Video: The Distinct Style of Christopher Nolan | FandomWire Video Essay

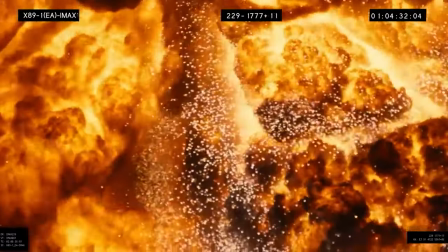We had molded metallic balloons, which were lit up from the inside.
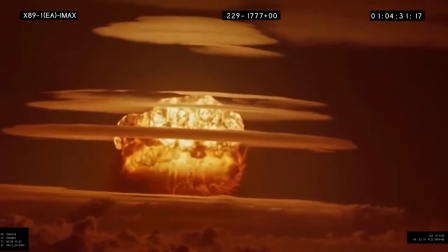We had things slamming and smashing into one another, such as ping pong balls, or just had objects spinning.
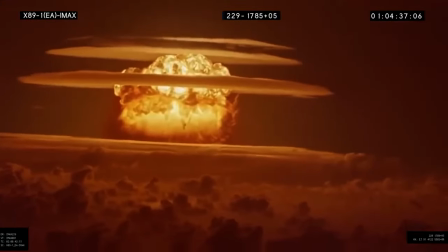This commitment to real-world approach at visual effects helps give Nolan's
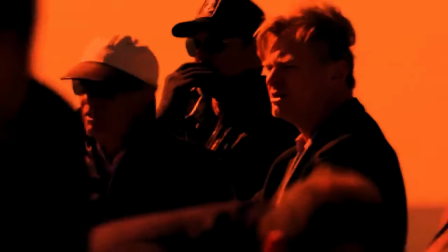films an added layer of authenticity and humanity compared to his contemporaries, sometimes even by accident.
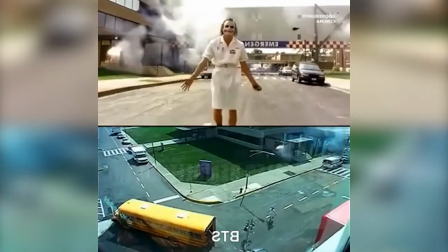Remember in The Dark Knight, when Joker goes to blow up the hospital and it doesn't work,
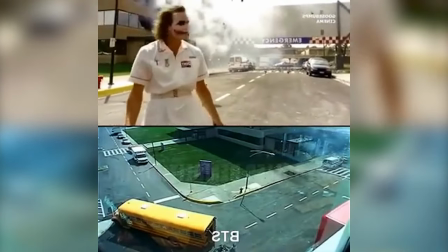so he just keeps mashing the button in frustration until finally it goes off.
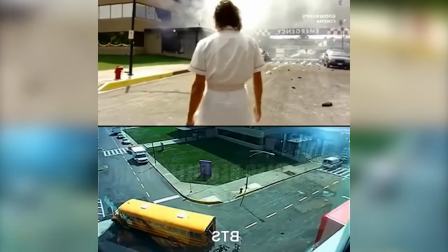That reaction was completely genuine, as the detonator given to Heath Ledger didn't go off when it was supposed to while they were filming.
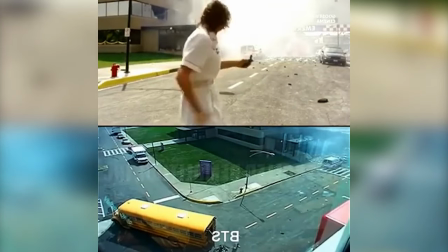Nolan kept that take in, and the scene is better off for it as a result, proving that practical effects can be impactful even when they don't work as planned.
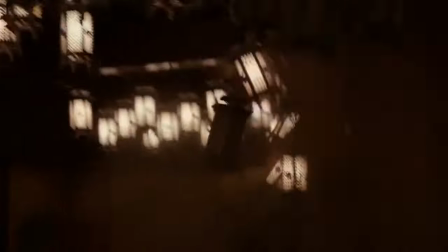Christopher Nolan's films aren't for everybody, and his signature approach, as well as the expectations that come with it, don't always work out in his favor.
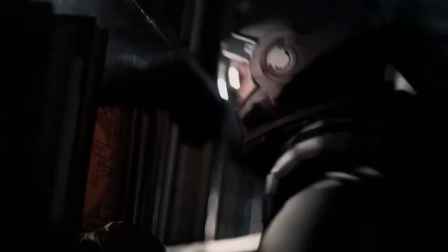His attempts to place emotion over reason in Interstellar after spending his entire career doing the opposite make the third act,
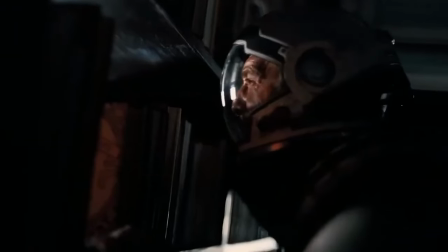in particular, fall flat.
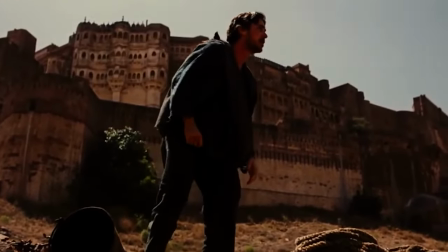And the less said about The Dark Knight Rises laundry list of plot contrivances, bizarrely unanswered questions, and just generally poor story choices, the better.
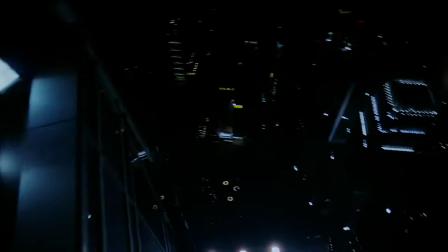But his films work more often than they don't, and when they do work, they work spectacularly well.
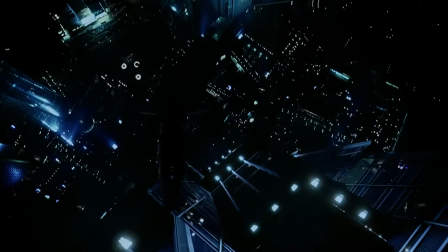He's one of the few genuine auteurs working in modern Hollywood,
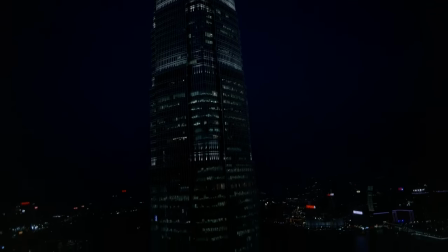and remains fully committed to new ideas alongside the preservation of old-school filmmaking techniques.
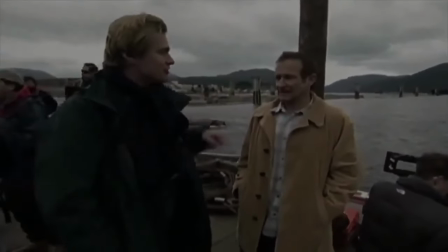His ability to bring out new sides of established actors like Robin Williams or Heath Ledger cannot be overstated.
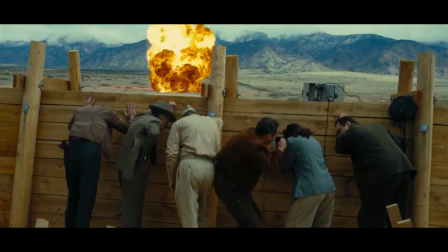Ultimately, his name and his talent speak for themselves.
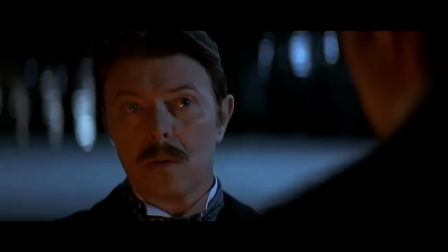Whatever Christopher Nolan tackles next, be that a completely original idea or a new take on an established franchise,
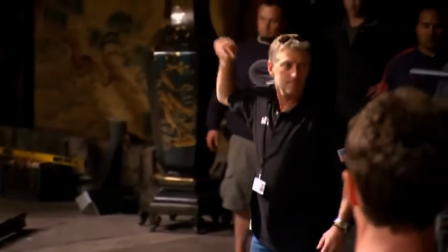We're sure he'll bring a commitment to practical effects, grounded authenticity, and a timeline so complex you'll probably need multiple flowcharts and spreadsheets to understand it along with him.
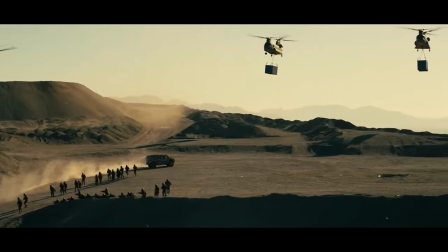Because those are the things that make a Christopher Nolan movie a Christopher Nolan movie,
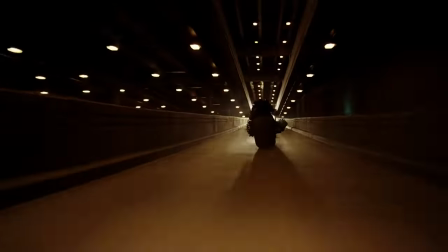and why his distinct style remains so incredibly unique and unmatched.
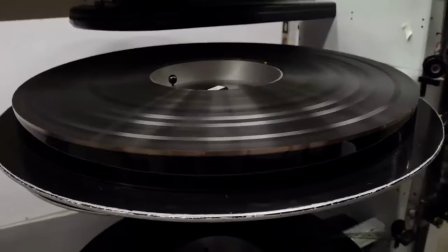Now we want to hear from you, fellow Nolan fans.
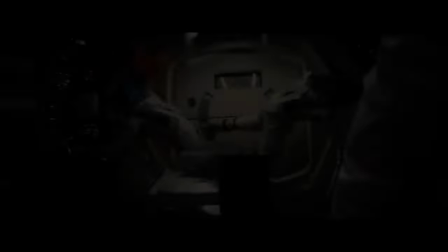Do you agree that these core elements make up Christopher Nolan's distinct style, and how do you feel about his use of time distortion within his films?
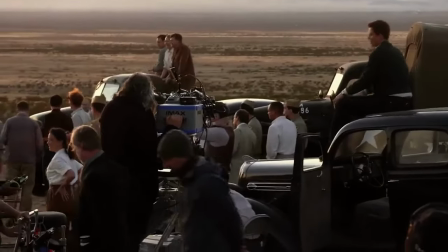What's your favorite Nolan movie, and what kind of story would you like to see him tackle in the future?
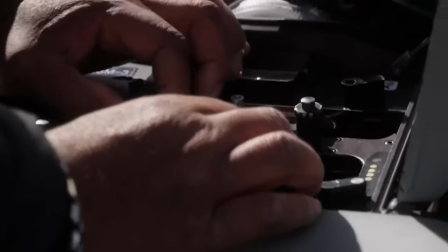Let us know in the comments below, and be sure to like, subscribe, and hit the notification bell so you don't miss out on future videos like this one.
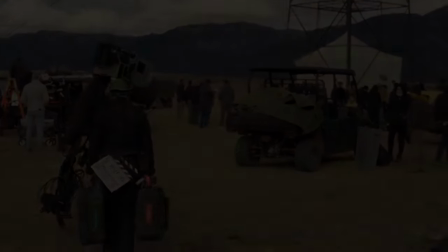Until next time, thanks for watching.